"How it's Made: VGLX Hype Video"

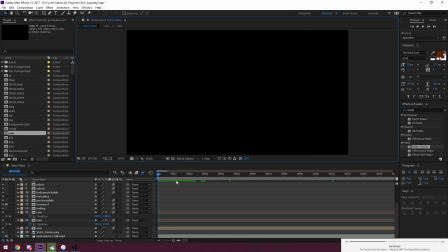3:40 Alright. So obviously the music is really important because it's gonna dictate the outline of your video. Whenever I choose my song, I want to make sure that I can have something that's interesting musically,
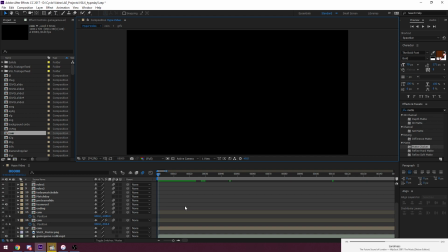3:55 something that people haven't necessarily heard 1,000 times before, and just overall something that people will enjoy. And also there's the whole team reel thing.
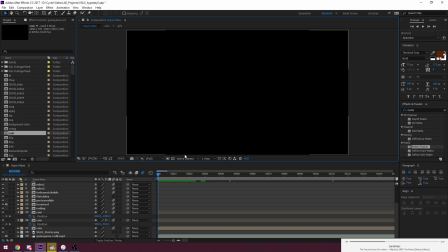4:10 I always have to think about, okay, is the song that I'm picking, is it gonna work well to have a team reel with this? I have 48 teams to match. I have to sync them to the music. So there's lots of things that I have to keep in mind.
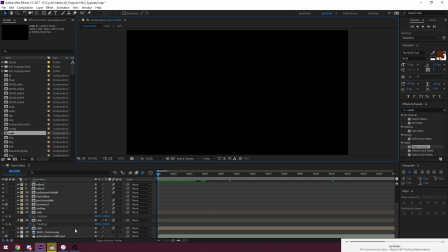4:26 And usually I'll take songs that I know, but I'll make some edits. You can see them here, the files in game edit. I do some edits not in After Effects. I do them in GarageBand on my iPad.
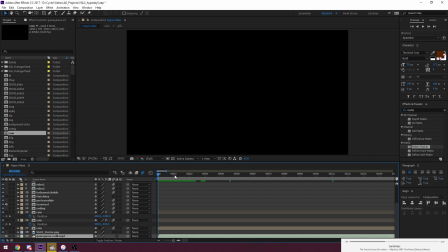4:43 It's nothing major. It's just looping some stuff, shuffling some parts of the song around to my liking. So it's nothing much, but it is an important part, because if the song's shit, then the video is gonna be shit.
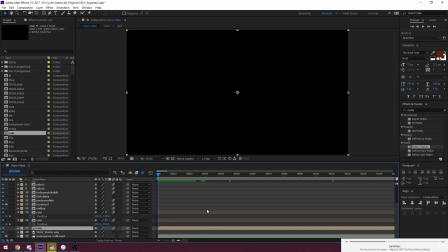4:57 So you have to keep that in mind. But I'm going to talk about the actual video making process more than the music, because that's what really is I feel is interesting.
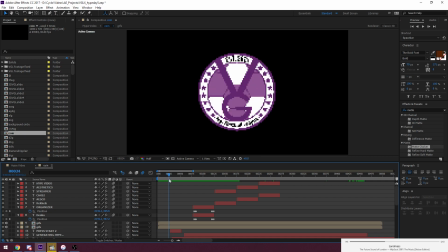5:11 So the first thing coming into this video is first off the VGL logo, the pixelized VGL logo.
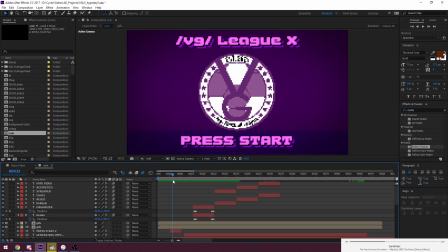5:21 Press start, VGLX, and the background, and they all come in at very specific times to match the music.
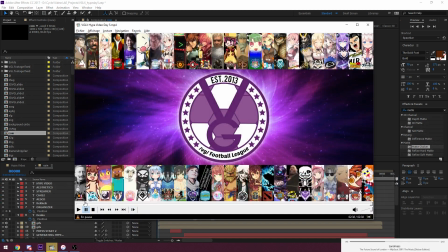5:26 So if we listen to the start of the Hive video again,
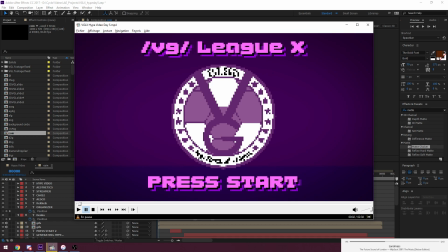5:32 you can see that it's all perfectly synced, and I also have the logo with a bit of a little animation.
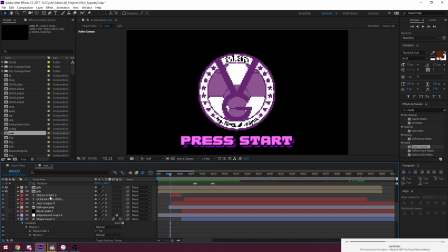5:39 We can look at it in detail if I go to. Oh yeah, this is the one.
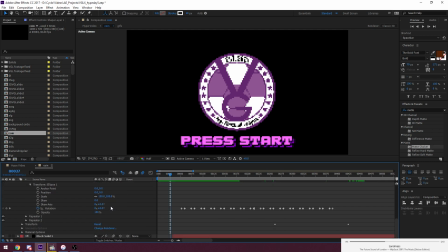5:43 This is the one right there. Player. Yeah, there we go.
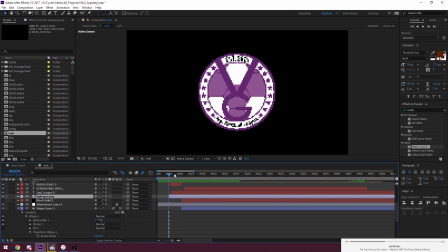5:48 VGLX. So the first thing I should go over is what goes on with this, because this is just the VGL logo. I haven't, obviously it's pixelized, but I haven't done anything fancy to it.
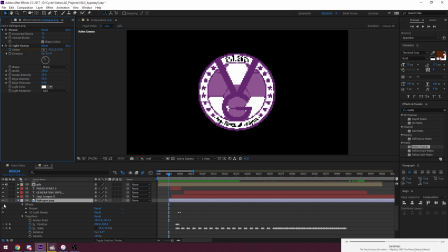6:02 If I take off the effects, which you can see over here, they're also here. But you can see here there's a bunch of effects. You can see this is highlighted. So if I turn all of this off, you can see it's just a regular logo, right?
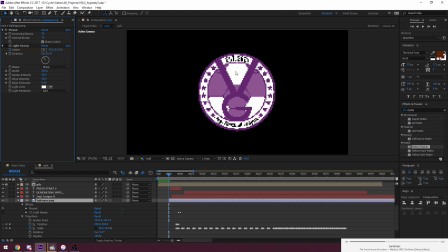6:18 So what Mosaic does, what it basically says, is just pixelizes the logo, and you can choose how pixelized you want it. Whatever, I've got it set at 70 on both horizontal and vertical, just to make kind of a video game effect.
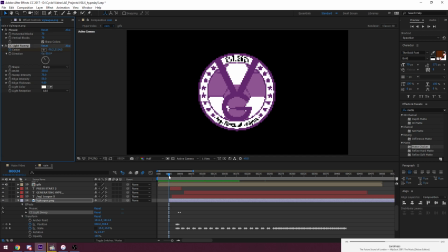6:34 And then here, CC light sweep. Now I used this during the logo animation.
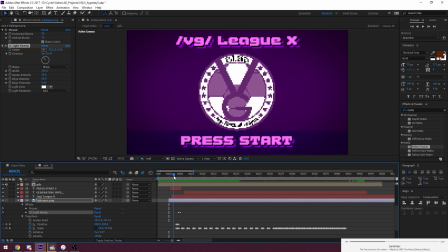6:40 Okay, I wanted something kind of reminiscent of a coin in Super Mario Brothers,
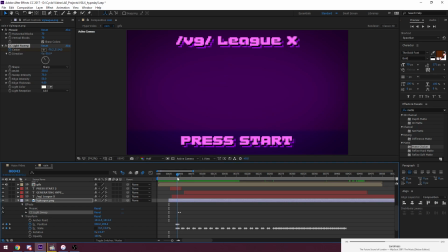6:45 so I have it kind of jumping like that, kind of like when you pick up a coin from a block,
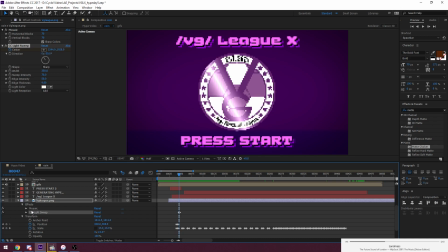6:51 and then it has this light sweep coming across it. You can see here, if I make this a bit more, there we go.
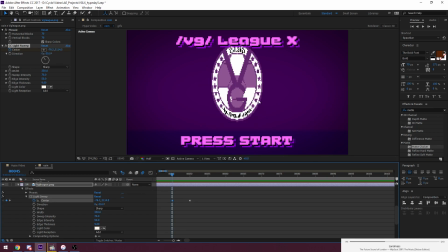6:59 So these are keyframes. Right there, you can see that I have a keyframe here and a keyframe there, and basically I'm shifting the position of that effect so that it sweeps across the logo,
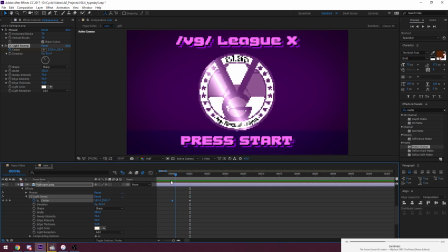7:16 and I have it set so that it happens right after the coin kind of jumps.
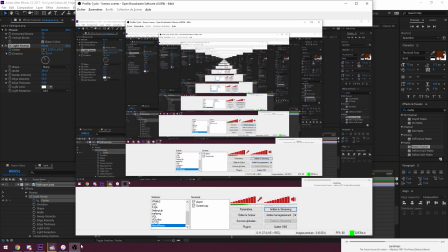7:21 So it does a kind of a little neat animation. Whoops, that's the wrong window. That's also the wrong window though.
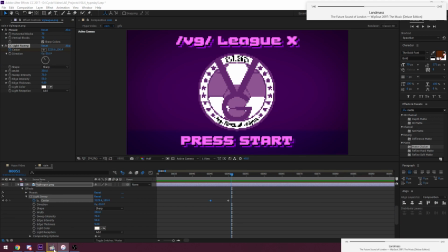7:28 I'll mess with that later. There we go, that's the right window.
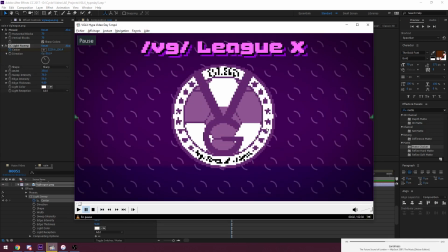7:32 So if I replay it again, it's all very brief, but it does kind of makes a neat little animation to introduce the video.
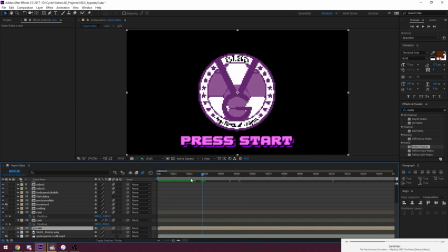7:44 Alright, do I have anything else?